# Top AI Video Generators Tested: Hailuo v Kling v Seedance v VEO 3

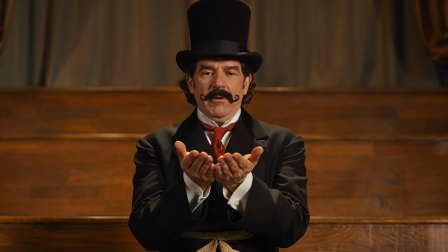(0:00)
The AI video landscape is evolving at lightning speed, and in this video,
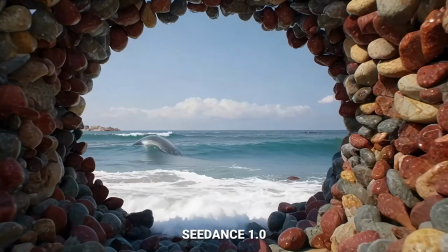(0:04)
I'm putting 4 of the most talked about text-to-video generative models head to head.
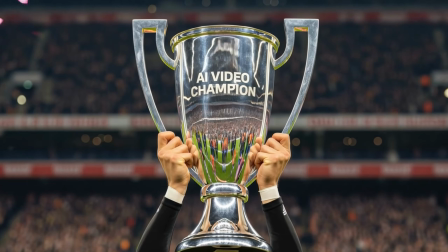(0:09)
Will they all deliver high-quality video? Does one of them come out a clear winner above the others?
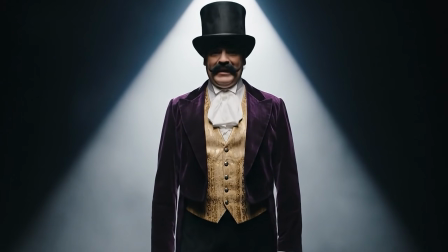(0:14)
Let's find out. It's time for the show to begin. So I've come up with 7 text prompts.
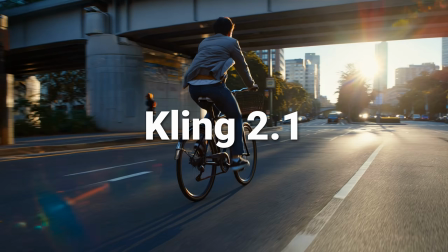(0:21)
With each prompt, I'll generate videos using Hailuo 2, Kling 2.1, Seedance 1.0, and Veo 3.
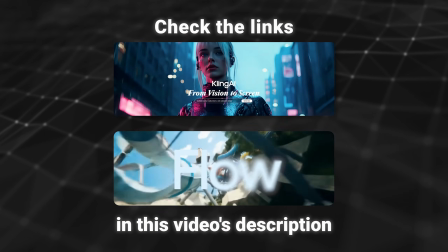(0:29)
And you can find links in this video's description that will take you to websites for creating these AI video models.
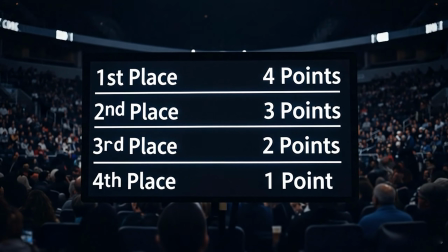(0:35)
I'll rank the generated videos from each prompt from 1st to 4th place and award points based on the rankings.
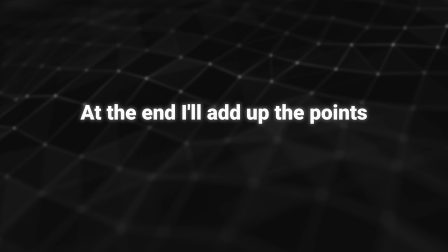(0:41)
At the end, I'll add up the points and name an overall winner.
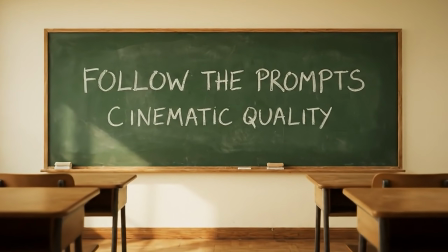(0:44)
I'll be judging the videos based on how closely the prompts are followed and the overall cinematic quality of the videos. Well, my first prompt is a short one. Close-up of an old-time magician making a fireball appear in his hands.
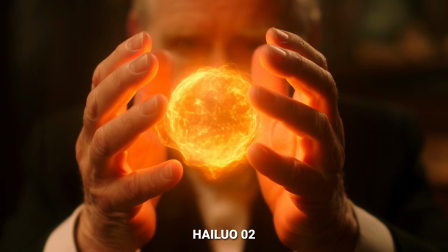(0:57)
I'll start with the video from Hailuo, and it looks really good. Overall, the fireball comes across as a nice effect. The glow on the magician's fingers as the ball grows really sells the effect.
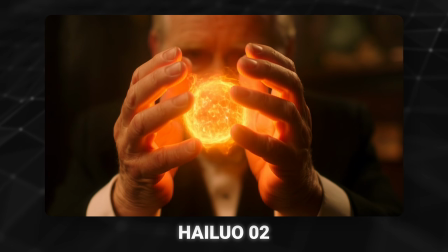(1:08)
I like the shallow depth of field and the slow zoom in, and the magician himself is not bad.
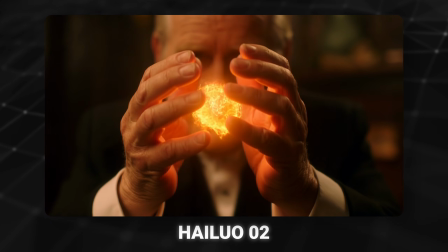(1:14)
We don't get a strong sense of him as a character since his face is out of focus, but he fits the bill.
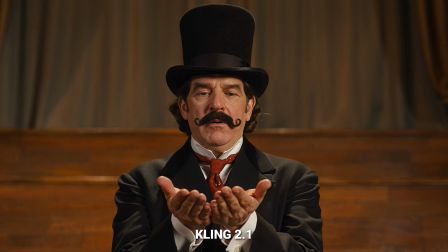(1:19)
Alright, next is Kling, and I really like the magician himself. The fireball effect is less impressive though.
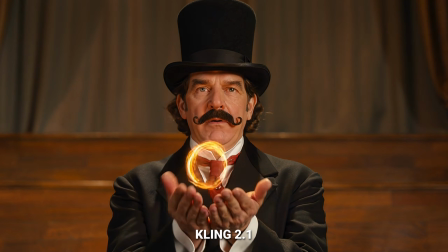(1:25)
Now, even though the fire quickly disappears, the effect is still really good. The way it lights the magician's face is very well done,
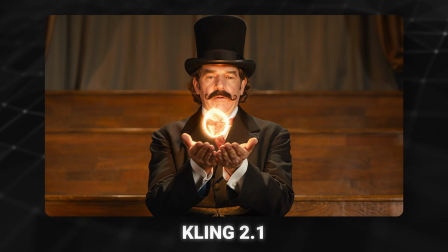(1:32)
and his little look to the camera at the end of the video clip helps to sell the idea of him conjuring this fire as part of his magic act.
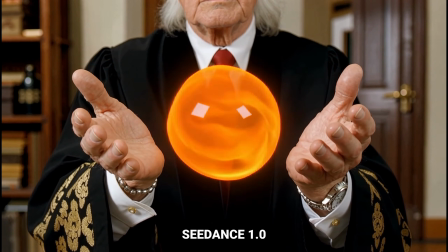(1:39)
Alright, now let's look at Seedance. The features in the image do look very realistic, but the fireball isn't as impressive to me. It technically is a ball of fire, but not quite what I wanted.
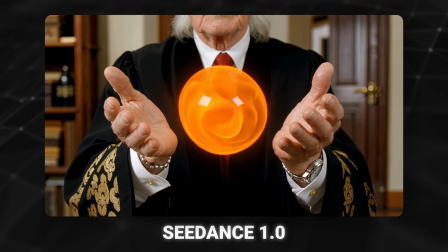(1:49)
The lighting is a bit more generic, and there's only a very small sense of the fire lighting the magician's hands.
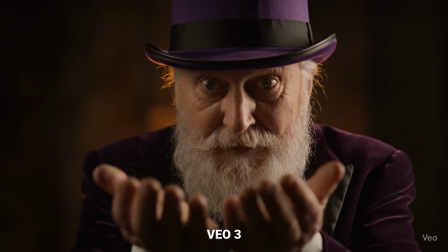(1:55)
So the fire doesn't look as natural to the scene as in the other 2 clips. And 4th is Veo 3, and I really like how the fireball appears in this clip.
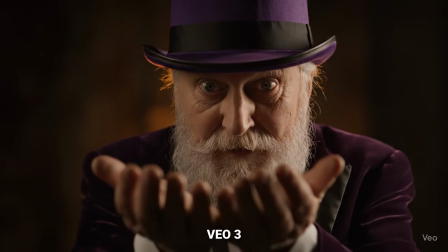(2:04)
It does feel like the magician is actually performing a magic trick here. His purple outfit works, and overall he looks very realistic.
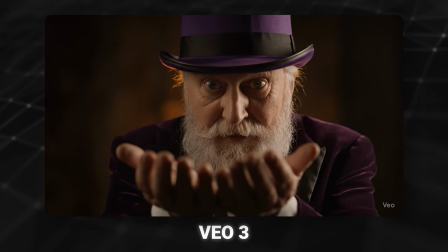(2:12)
The only thing that would have been better is if the fireball appeared below his face, or if the camera was positioned where we could see both of his eyes with the fireball.
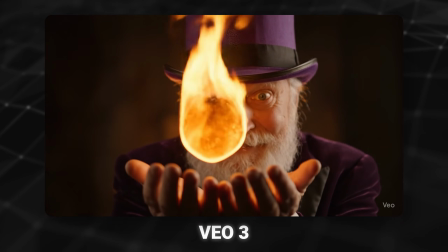(2:20)
Overall, a good start for all 4 videos.
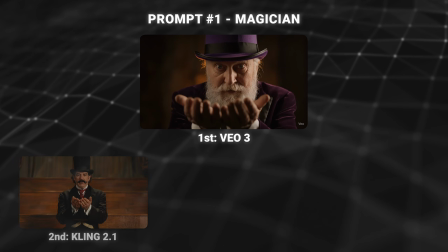(2:23)
Scoring them, I'll have to put Veo 3 in 1st place, Kling in 2nd, Hailuo in 3rd, and Seedance in 4th.
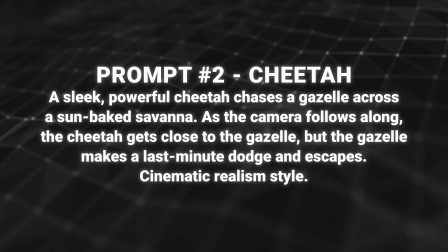(2:30)
Next, I have a prompt with a cheetah chasing a gazelle across a sun-baked savanna.
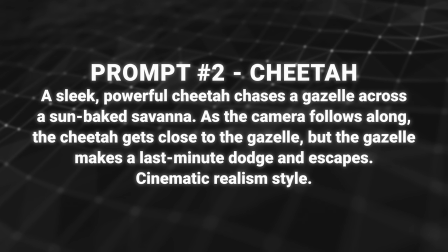(2:35)
In this prompt, I've included camera movements and explained some of the actions for the animals.
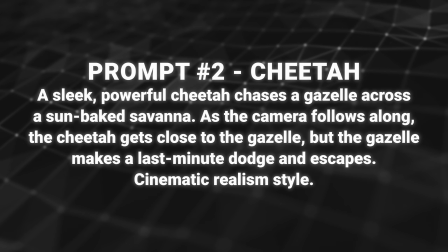(2:40)
I also included the sentence cinematic realism style to help the model know that I want the video to have a realistic look.
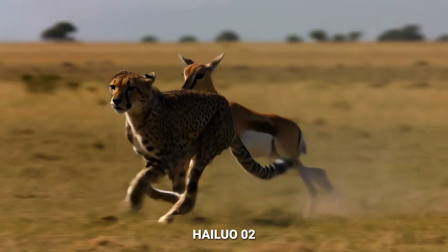(2:47)
With the Hailuo clip, both animals and the landscape do look very realistic.
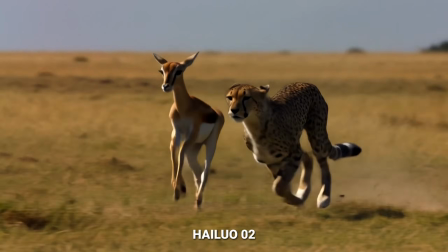(2:52)
The way the animals run is very natural, and the camera action works as well.
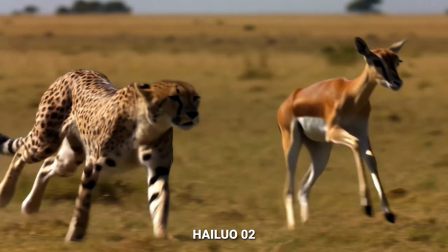(2:56)
But as I'm sure you've already noticed, the cheetah runs past the gazelle,
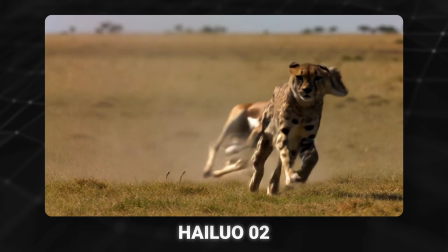(3:00)
and for a second it almost looks like the gazelle is chasing the cheetah, or that they're just running around together.
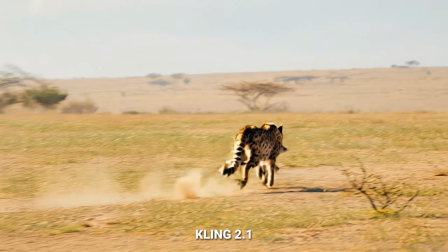(3:06)
The clip generated by Kling fares a little better, as the cheetah chases the gazelle throughout the video,
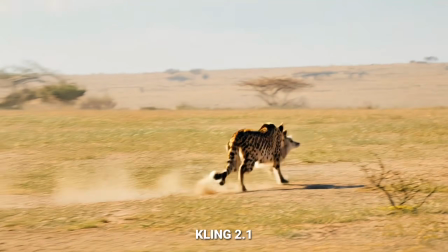(3:11)
and the gazelle does a little dodge move near the end, which I wanted to happen.
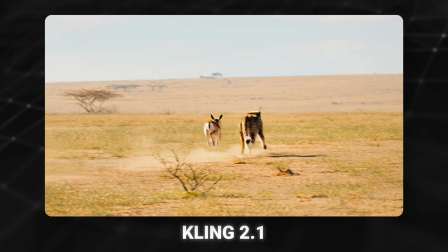(3:16)
Now, for the last second or so, both animals do slow down as if they've completed the task for the video, but there's definitely some usable footage in this clip.
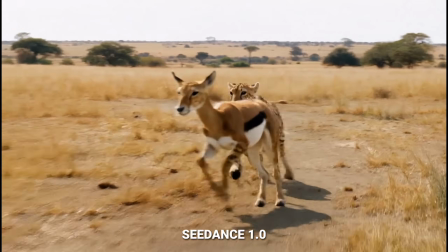(3:24)
The clip from Seedance came out as slow motion, and again the visuals of the 2 animals and the landscape look good,
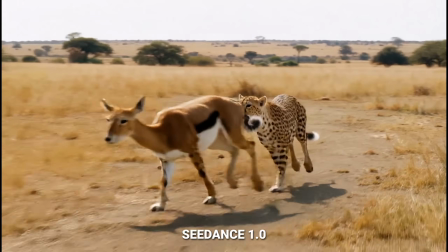(3:31)
but the way the cheetah is chasing the gazelle isn't the most dramatic looking.
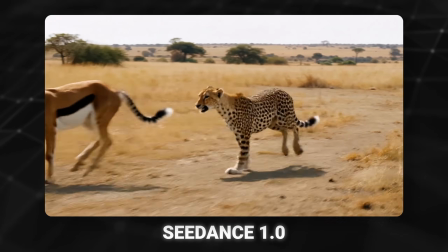(3:35)
It comes across as too playful, and while the gazelle does try a dodge move, it moves more towards the cheetah than away from it.
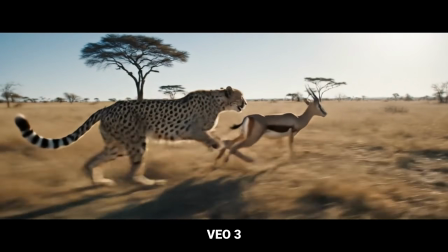(3:42)
The Veo 3 clip definitely feels the most intense, with the camera following along as the cheetah runs at high speed, chasing its prey.
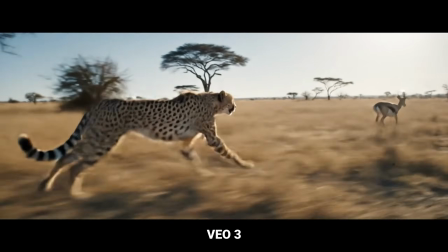(3:50)
The gazelle is trying to get away, but we don't get a good dodge move,
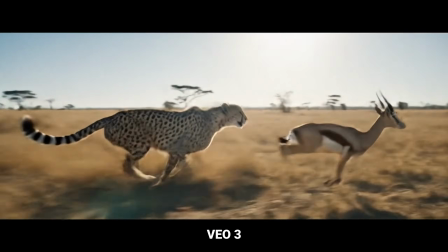(3:54)
and the overall detail and crispness of the image is not as high as the other 3 clips.
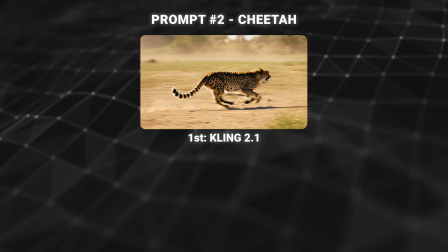(4:00)
So for this cheetah prompt, I'm putting Kling in 1st place for doing the best job with the prompt,
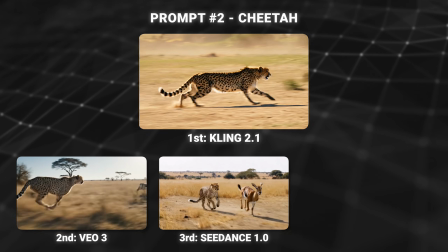(4:05)
Veo 3 in 2nd, Seedance in 3rd, and Hailuo in 4th.